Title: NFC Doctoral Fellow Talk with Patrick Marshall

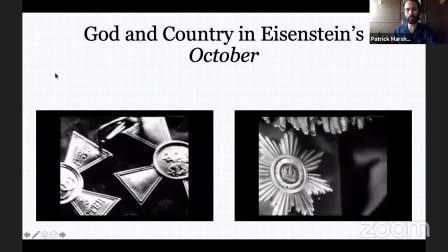I'm going to skip over this next point,
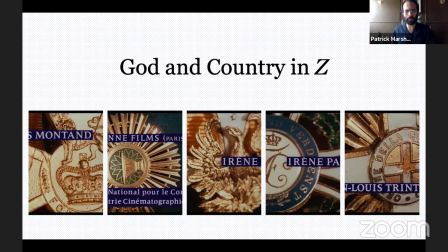which is just that the next sequence draws this direct parallel to a sequence from Eisenstein's October, in which Eisenstein has this montage of religious and like state idols and icons,
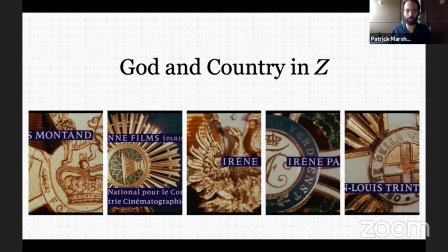and the way in which he brings them together suggests that religion, like the state, are sort of hollow ideology. And Kostergavers kind of mimics this in the beginning of his film.
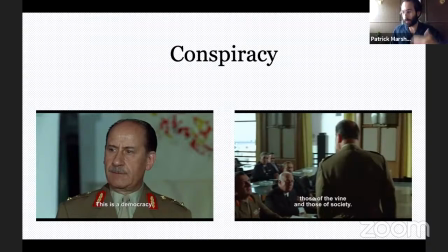So when the film proper starts, then once we actually get into the narrative after this opening montage. And we meet the antagonists. We are made privy to a scene that any diegetic jury could not possibly have witnessed.
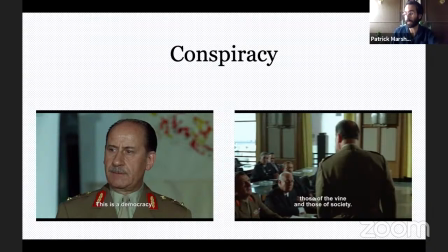We witnessed the right-wing ideologues in a closed room meeting where military figures using metaphors derived from biology detail the logic from which their planned assassination will derive its legitimacy. The leftist is compared to a disease and nation-state to a plant afflicted by the disease. To maintain the good health of the nation-state, the disease must be expunged.
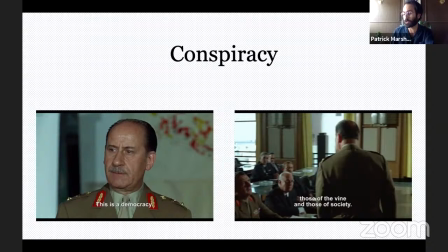The state is founded, in other words, on a constitutive exclusion, or what Chantal Mouffe calls the drawing of a frontier between us and them, those who belong to the demos and those who don't. Hence the camera cuts from member to member whose boredom and exhaustion and lack of commitment we witness firsthand.
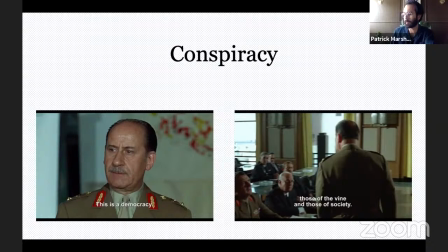We even see a party member disinterestedly sketching the royal family's crest in an echo of the metal sequence. From the beginning of the film then, as Clover herself acknowledges, the extra diegetic jury is positioned as more omnipotent than any jury could ever be.
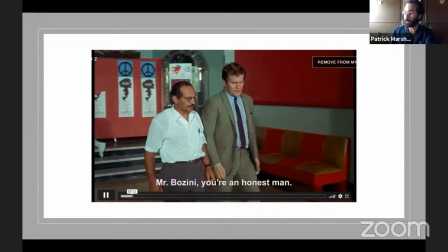The following sequence, in which we meet the United Democratic Left, only confirms further the film's intention to keep the audience's perspective and identification in line with the camera, rather than any particular figure in the film. Here, before Lombrakis even appears in the film,
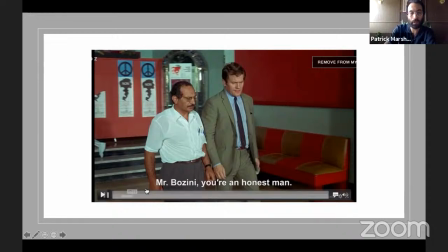we see his assistant struggle to locate a venue for their upcoming event.
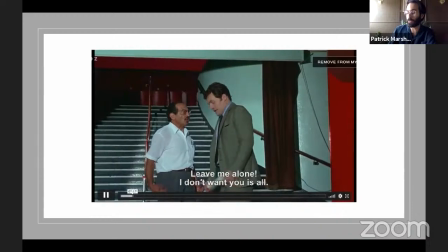We first see them being told by the venue manager that they are no longer able to use the venue that they had already begun to decorate in advance of the evening's event.
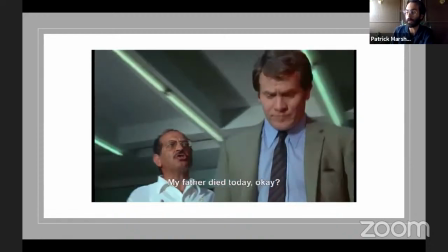Just as they raise the perhaps paranoid possibility that someone has intervened,
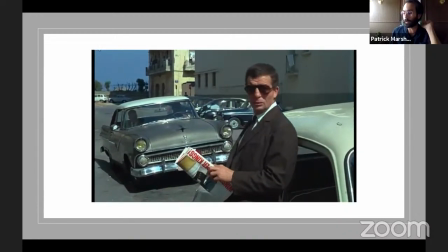the camera pans twice to reveal a conspiratorial figure lurking behind a newspaper, which is not visible to Lombraki's assistant, but is visible to the camera.
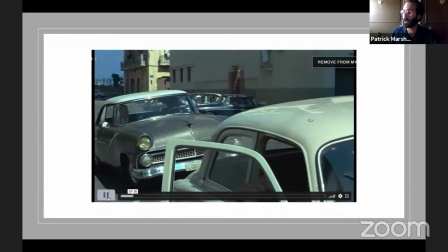The camera's omniscience and therefore power is established, and the audience is encouraged to take it on as the film's point of identification. The stakes of the viewer's identification with the camera and the all-seeing, although in quality that is given by this position, are intensified as the story progresses and as the whole comes into view.
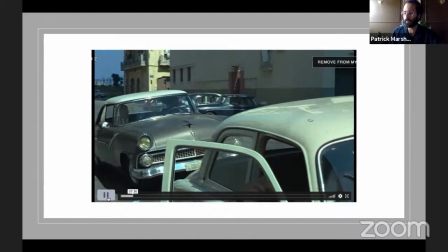No jury would have a map linking the particular and general, five wide-ranging acts encompassing a large cast of primary, secondary, and tertiary characters, and the many moments that constitute the unfolding of history at their disposal. But the extra-diegetic jury is a different entity, and because of its constitution by the apparatus,
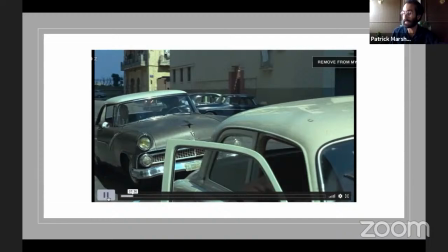its identification with the camera, it is given the totality, or something like it.
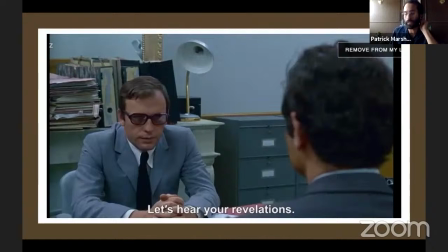I want to turn now to one final sequence of the film, and that is the investigating magistrate, pictured here, his investigation. It's here that the dynamism of the film's identificatory procedures is realized. The viewer's identification is initially allied, not with a particular character, through most of the film.
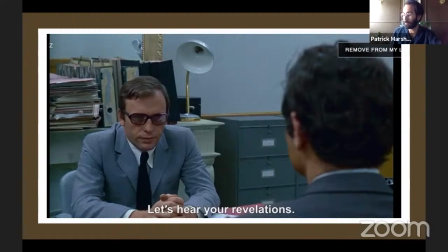There is no one who is agential enough or psychologized enough to support identification. Even Lembrachis, who is more of a Christ-like figure only appears 15 minutes into the film, and although he's confident and admirable, he is struck and rendered unconscious by the 30-minute mark.
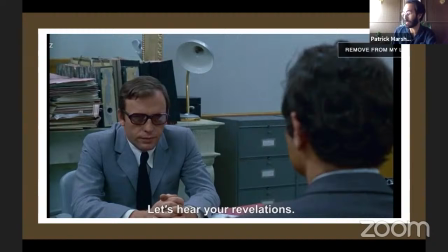The viewer's identification, then, is with the camera, which is capable of being anywhere in the private meeting spaces of the right-wing and left-wing representatives, with the assassins, with the journalists, and anyone else we may meet. The investigation sequence, however, indicates that omniscience is not only trans-spatial, capable of being anywhere,
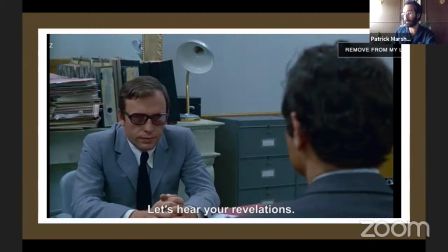but also trans-temporal, capable of being anywhere at any time. In the fourth act of the film and final act of the narrative proper, when the investigating magistrate interviews suspects and witnesses, the film uses a flashback structure to return to the events surrounding the murder of Lombrakis. Suddenly then,
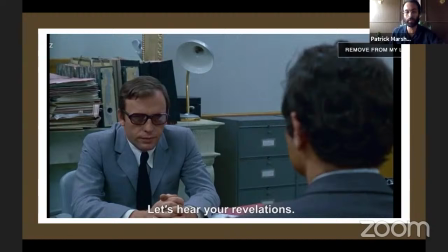the omniscient narration that was only available to the spectator via the inhuman apparatus of the camera is handed off to the investigating magistrate.